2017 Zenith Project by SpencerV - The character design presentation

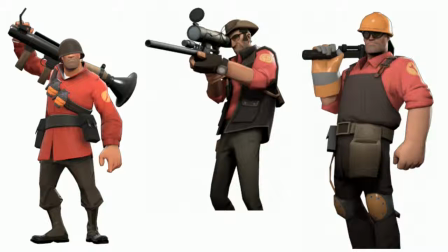(12:30)
You're not going to confuse a demoman for a soldier because they look nothing alike. You're not going to confuse a pyro for a heavy. You know, even if their posture might be a little bit similar, the body shapes are so distinct. In fact, if you look at the game's files, you can find that the Team Fortress 2 team
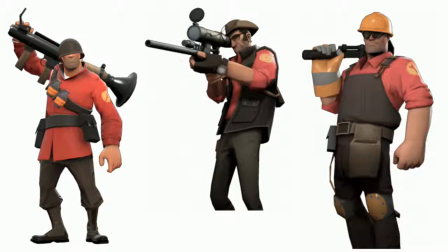(12:47)
actually went and made individual teeth graphics for every single character, and they're all very different and very unique, which is a little bit creepy when you're looking at just the raw files, but it also goes to show how much effort they put into characterizing these guys,
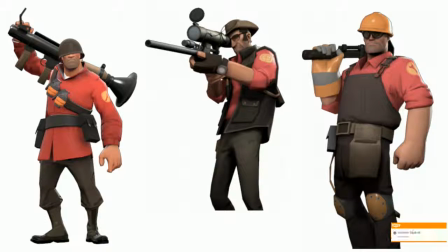(13:02)
which is partially why Team Fortress 2 was still a great game for a very long time before they ruined it with the horrible update.
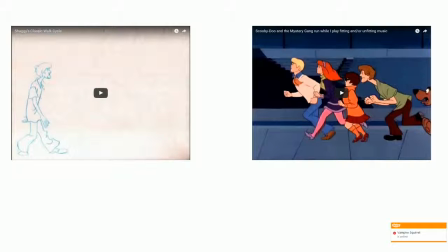(13:10)
So this next, I'm going to talk about more information that's being conveyed. Everybody's familiar with Scooby-Doo. It's been around for like 60 years. I'm not going to pretend that we don't know anything about this, but let's talk about Shaggy's walk cycle and his run cycle.
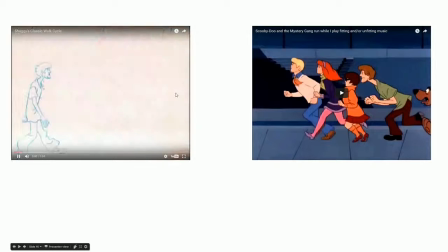(13:27)
Over here, we have an example of how he walks.
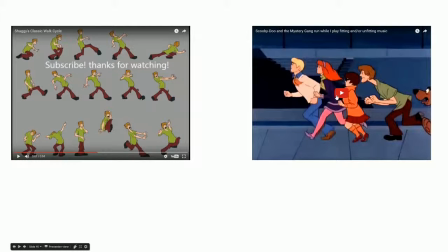(13:32)
Basically, he like kicks his knees out in front of him, he bobs his head like a chicken. That's something that we're so used to.
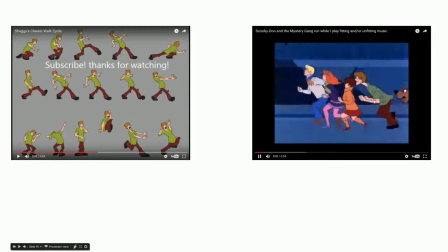(13:38)
And then over here, we also have, you know, how he runs. He's got his neck all forward, he's got his arms all done like that. It's like so indicative of who he is, and it gives us so much information about Shaggy as a character that when we see him walk or run in other ways,
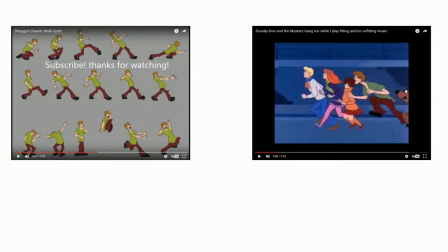(13:55)
it is like, who is that guy? You know, we're not used to that character yet because we have no idea who he is. And you know, it feels like unnatural kind of when you see Shaggy walk or run in other ways.
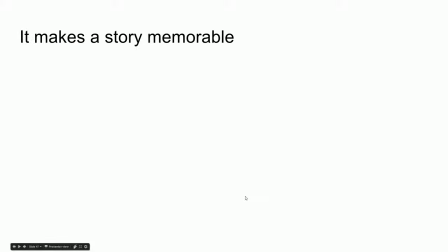(14:10)
So next up, I'm going to talk about how it makes a story memorable. And I'll be honest, I didn't spend that much time on these slides because I figured it should be very obvious, you know.
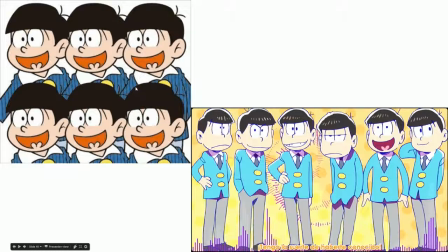(14:20)
This is a pretty good example of the Matsuno brothers from the show Osamatsu-san, or Osamatsu-kun. These fellas are basically them from the beginning. From the first show, Osamatsu-kun, which was sort of revolving around the world of the six brothers as opposed to the six brothers themselves.
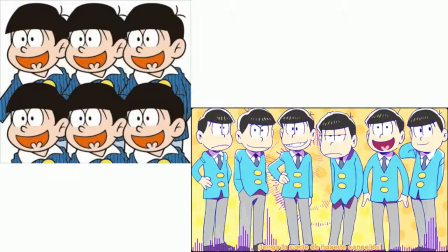(14:40)
And when they progress, you sort of see the characterization that they come to. And at this point, they are all completely you know, you cannot tell them from each other, but in this one, they're all very distinguishable. You know, I can tell this one is Choromatsu, this one is Karamatsu, this one is Osamatsu,
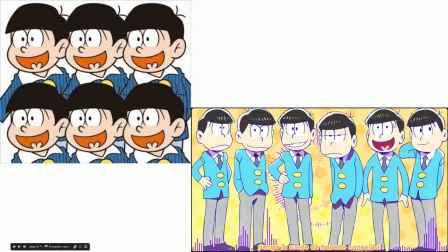(14:57)
this one is Ichimatsu, this one is Jishimatsu, and this one is Todomatsu. And I promise you I did not rehearse that. I just know that off the top of my head from the minor differences that they all have. So that sort of tells a story in the way that these two pictures progress, kind of in a diptych sort of style.
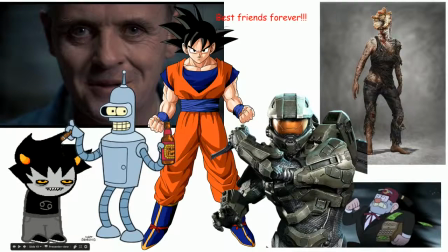(15:16)
You can thank me for that later. Also, you know, this makes it memorable. You can see, oh, this is obviously Hannibal Lecter. This is that guy from the webcomic. This is a great robot. That's Master Chef. This is Uncle Man. These are the clickers from Last of Us.
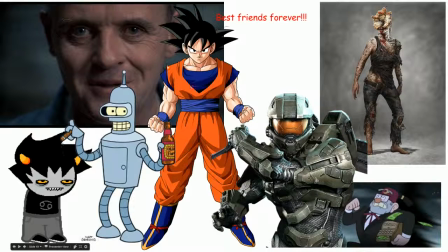(15:35)
I don't know who this is. I just found a picture of an anime and I figured somebody would recognize it. But it is super. The way that each of these characters sort of looks is totally iconic. And it can tell a story. Character design can tell a story. I think I've touched on that in the Mr. Osamatsu slide. But the way that characters design and the way that they change over time will tell a story in its own way.
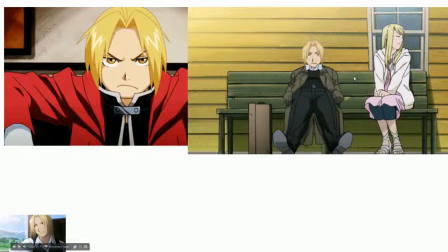(16:01)
So this is an example from Full Metal Alchemist Brotherhood, which is an amazing show. If you don't like anime, you probably should still watch it because the dub isn't half bad, and it is just amazing. This is the character from the very beginning of the show, and this is the same character at the very end. And there are like so many little changes.
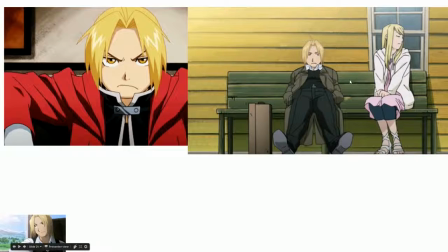(16:20)
His clothes fit better. He's still got that same attitude, but in this corner over here, I've put a little shame picture because this is actually like a decent way of saying the way that he's progressed. His hair has gotten like lighter. He's a lot taller, and this becomes very obvious as you watch the show.
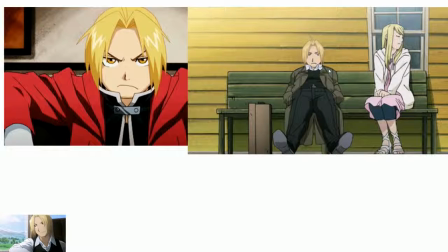(16:37)
It marks the way that he's changed.